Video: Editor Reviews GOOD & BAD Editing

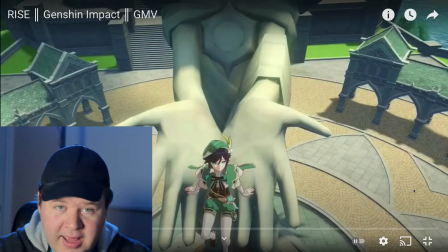art so I'm gonna say this again you really want to make sure that every time you hear those beats that's where a cut goes either
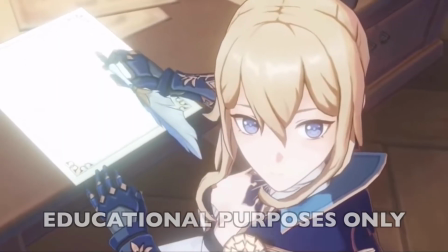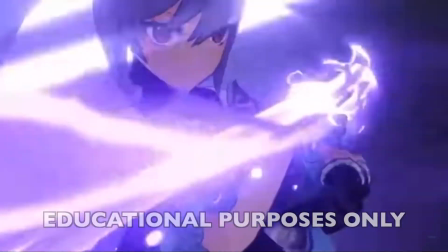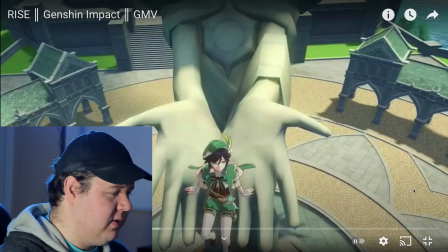a cut or some sort of action don't let those go loose so right now there's a very clear
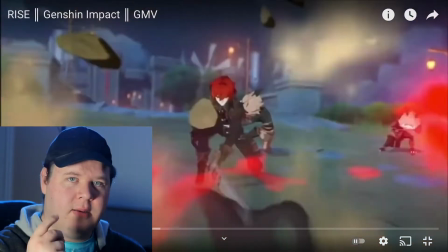sort of beat going on in the background every
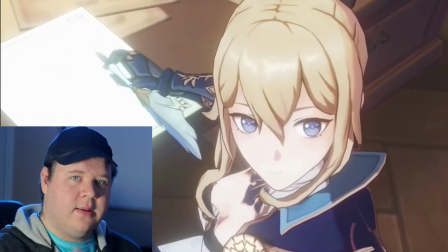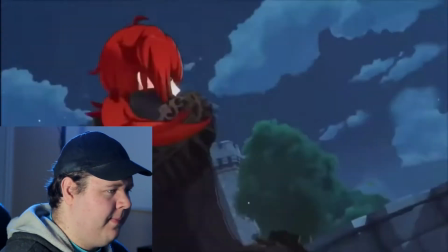time I snap that's where a cut should be that
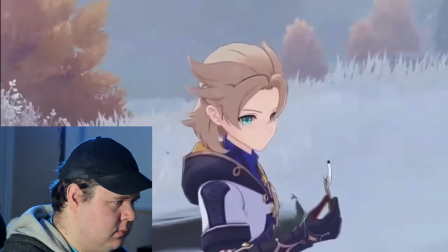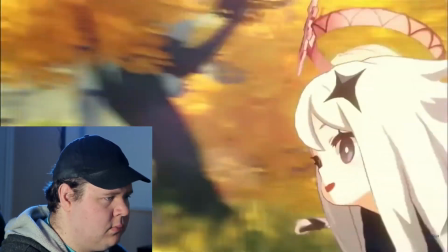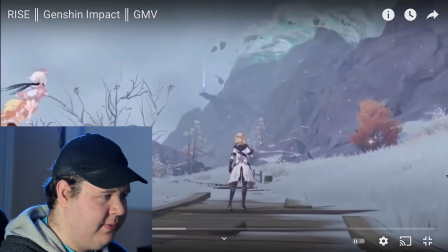was a good moment I love how it said like I'm running and chasing and they're running and chasing yeah
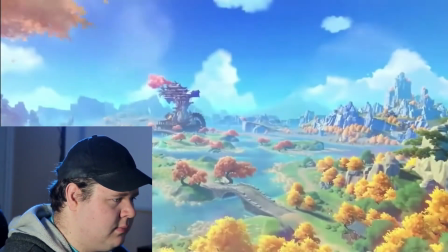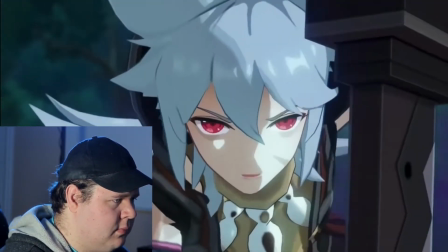so i mean really the biggest suggestion i would have is make sure you're cutting on those beats and i would even challenge you when you're using a song to make an amv i think there should be some sort of a story so what's the story that you're trying to tell right so i
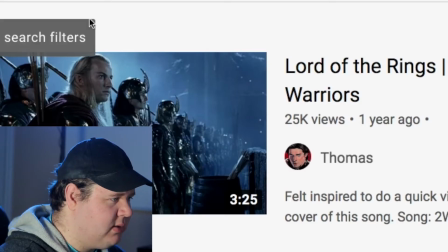challenge you to look into that a little bit from thomas lord of the rings warriors okay
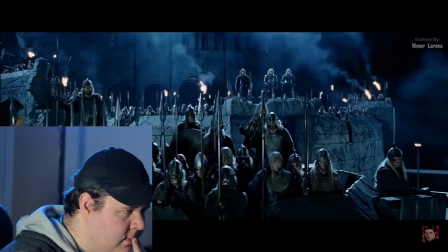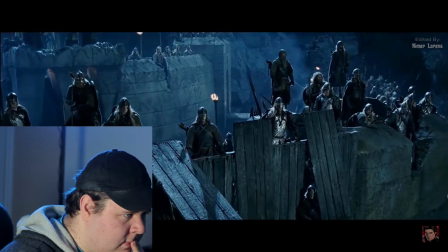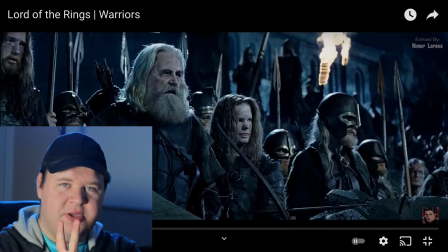so already so there were three cuts you could have used to make to match the music instead you took a huge clip from the movie the reason why that's a bit of a problem is because obviously the cuts for the movie are not gonna line up to the song because that's not what the cuts were there for in the first place make sure you're taking charge of where you want those cuts to be you can't take liberties to make sure that in that first part the ba ba ba change it to something else.
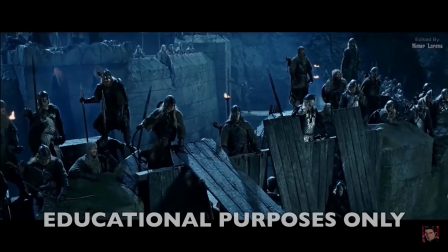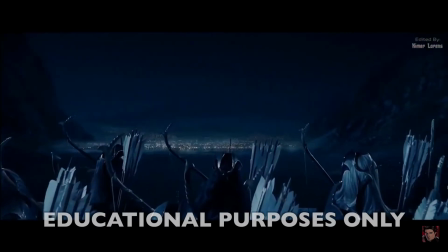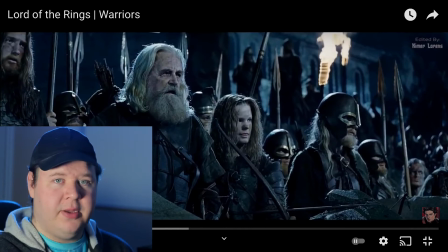I would even say that would be a perfect opportunity to maybe go into a transition like a fade or a
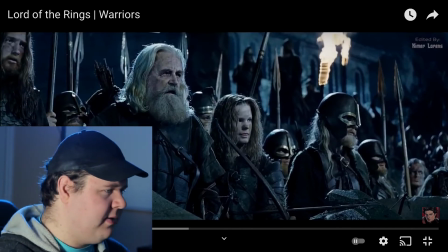fade to black even so every time there's that there's that bump it goes into a new song.
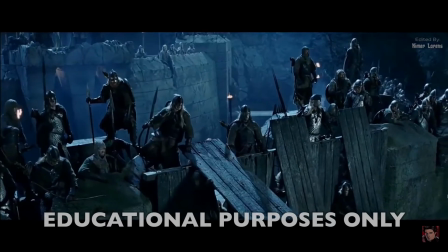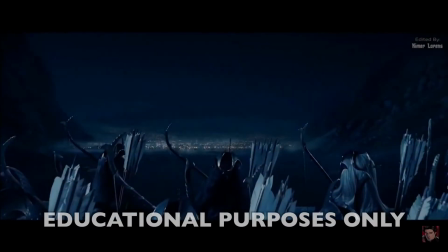What you don't want to do with these AMVs is you don't want to essentially make your audience watch the movie with a different song. That's not what an aim that's not good editing. Take control and really make it your own. We're going to continue watching Lord of the Rings AMVs but I want to show you we're gonna go back to genjin impact because someone did an amv for this song that really proves my point watch this amv and notice where the cuts are and how this person is using is really manipulating to
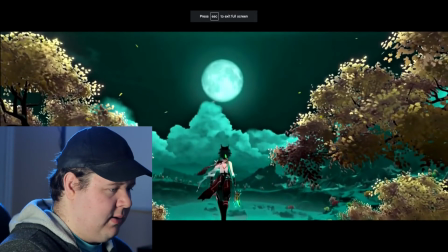the song right
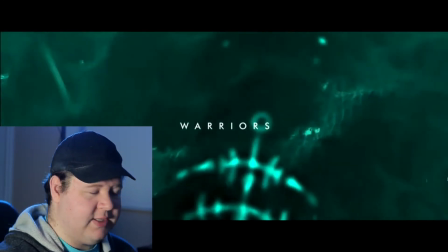so this guy is even using faster edits
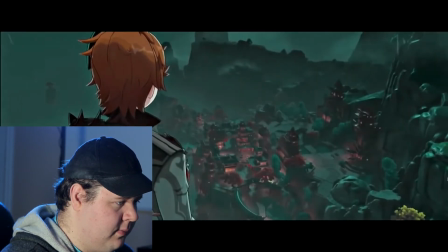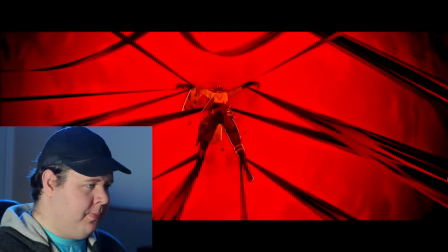really good it fades to black and then boom really makes her feel very dark i love it
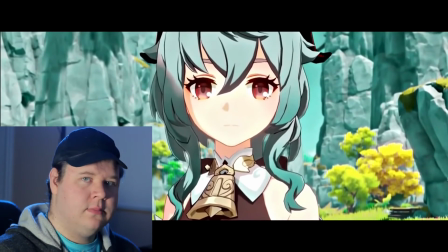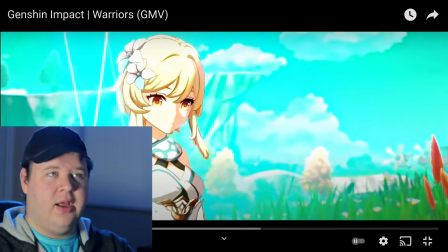Now, notice how this person did not actually use a cut on that, you know, work while we all play that boom on play.
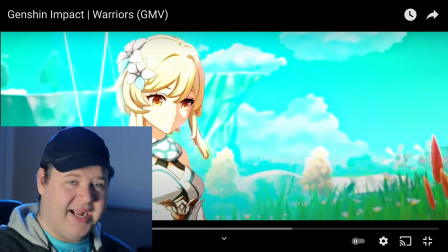This person didn't do a cut. This person did an action where that thing burst on lumine or whatever. That's fine because you're using actions or a cut to emphasize a beat.
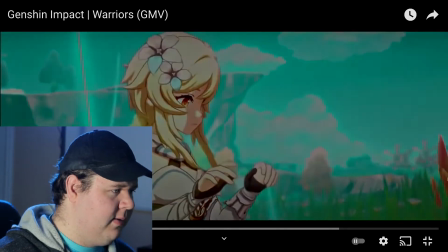It looks cool like here, right?
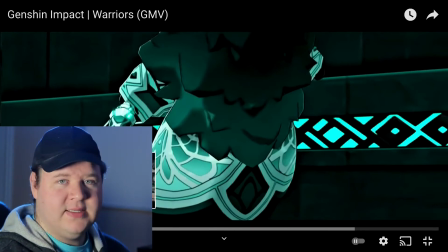So you can use a cut or an action to really emphasize a beat, but don't leave us just kind of wandering off with a video while the song is giving so much energy.
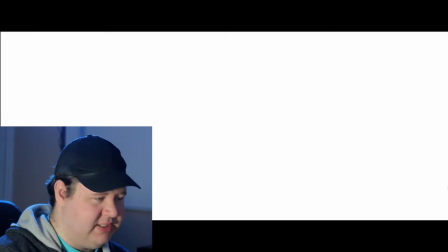Now watch this next section. This is really done well.
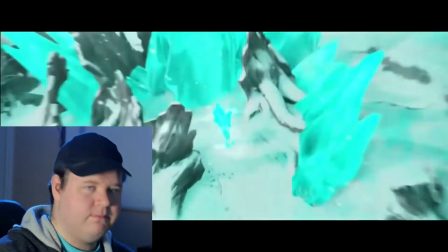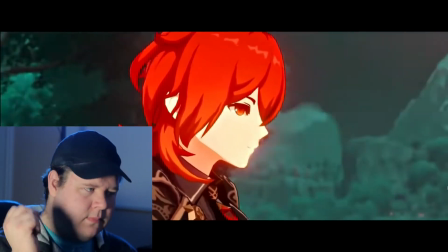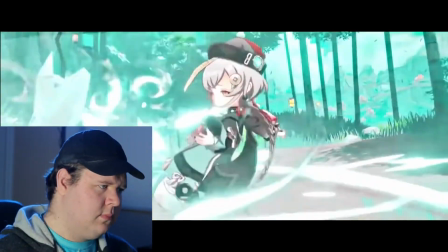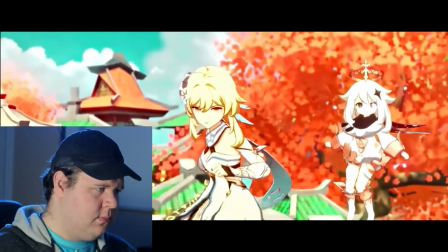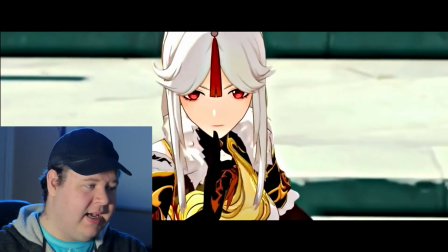You're noticing how this person is either using a cut or some sort of action to emphasize these beats.
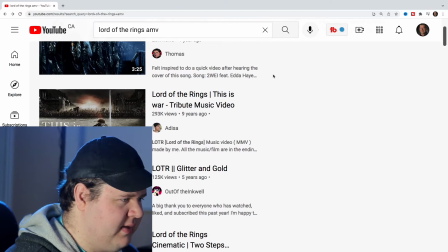Really, really well done. Okay, back to Lord of the Rings. Let's try this. this is war tribute music video by
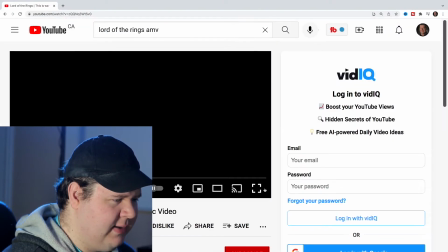Adisa Adisa let's see what you're editing so
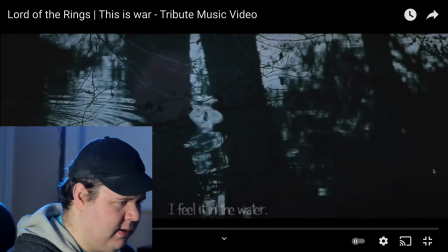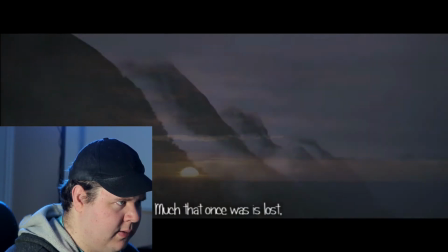that
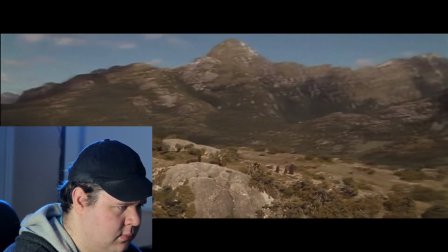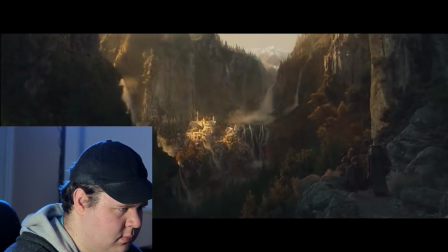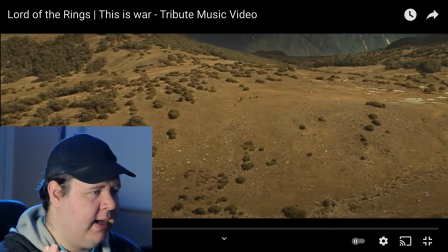video clip that you used of Galadriel saying you know her lines i would have cut that clip off shorter so
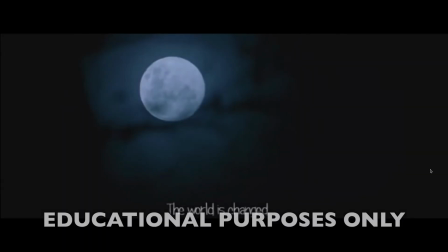the moment she finishes the last line just immediately fade to black i feel it in the water i
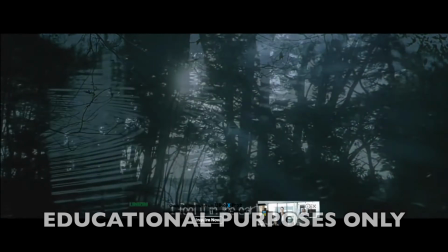feel it in the earth i
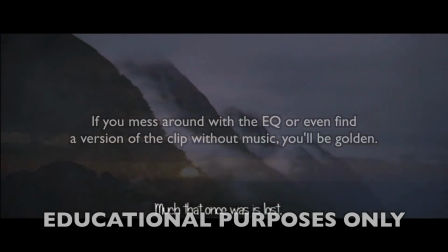smell it in the air much that once was is lost for none now live
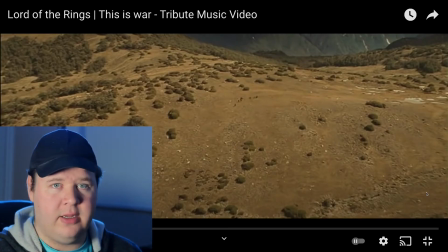or immediately sort of fade the audio out because the music that's there is kind of
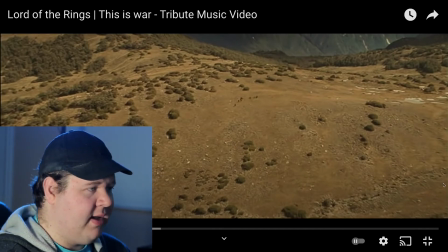clashing with the song that you're trying to build up but i really love the energy and the tension that you're creating in that opening
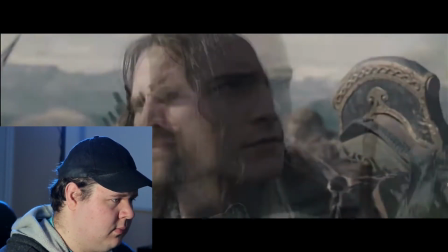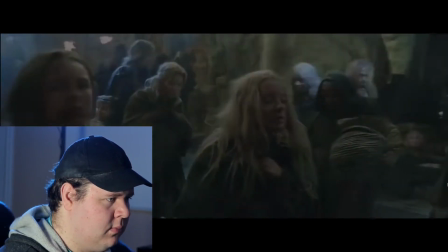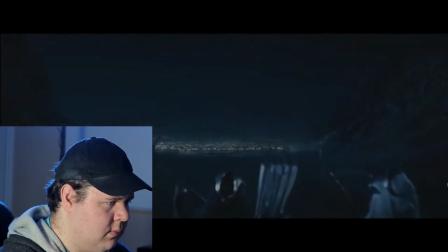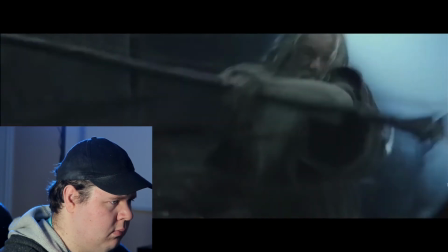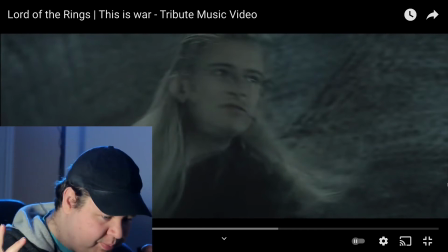so i love what you're doing here like as soon as that guitar comes in you're trying to bring in so much energy with all these actions i like that
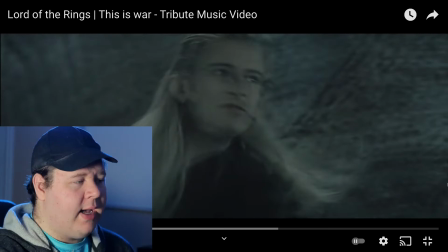what i personally would have done not that you did anything wrong what i personally would have liked to have seen is for you to cut between yes a lot of the action but a lot of the reaction like when you have characters who are fighting but they're afraid and then you cut or you cut someone who's afraid or you do some fighting and then everyone is just shocked or just like trying to grasp onto what happened
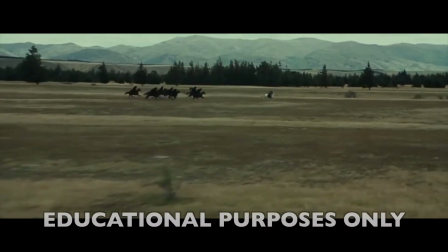that's
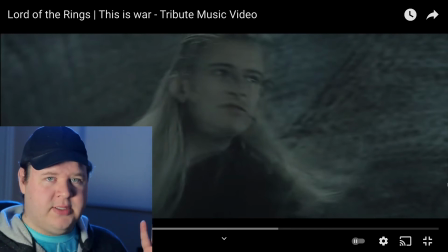what I would have done so you have like action and quick stuff and then you give us a moment to pause and reflect what's going on and then more fast energy and then we pause for something else it's okay to mess around with the flow and the timing and stuff this is what really good editing is about kind of want to find that balance right so trailers are a good example of this fast edits a moment to breathe fast edits a moment to breathe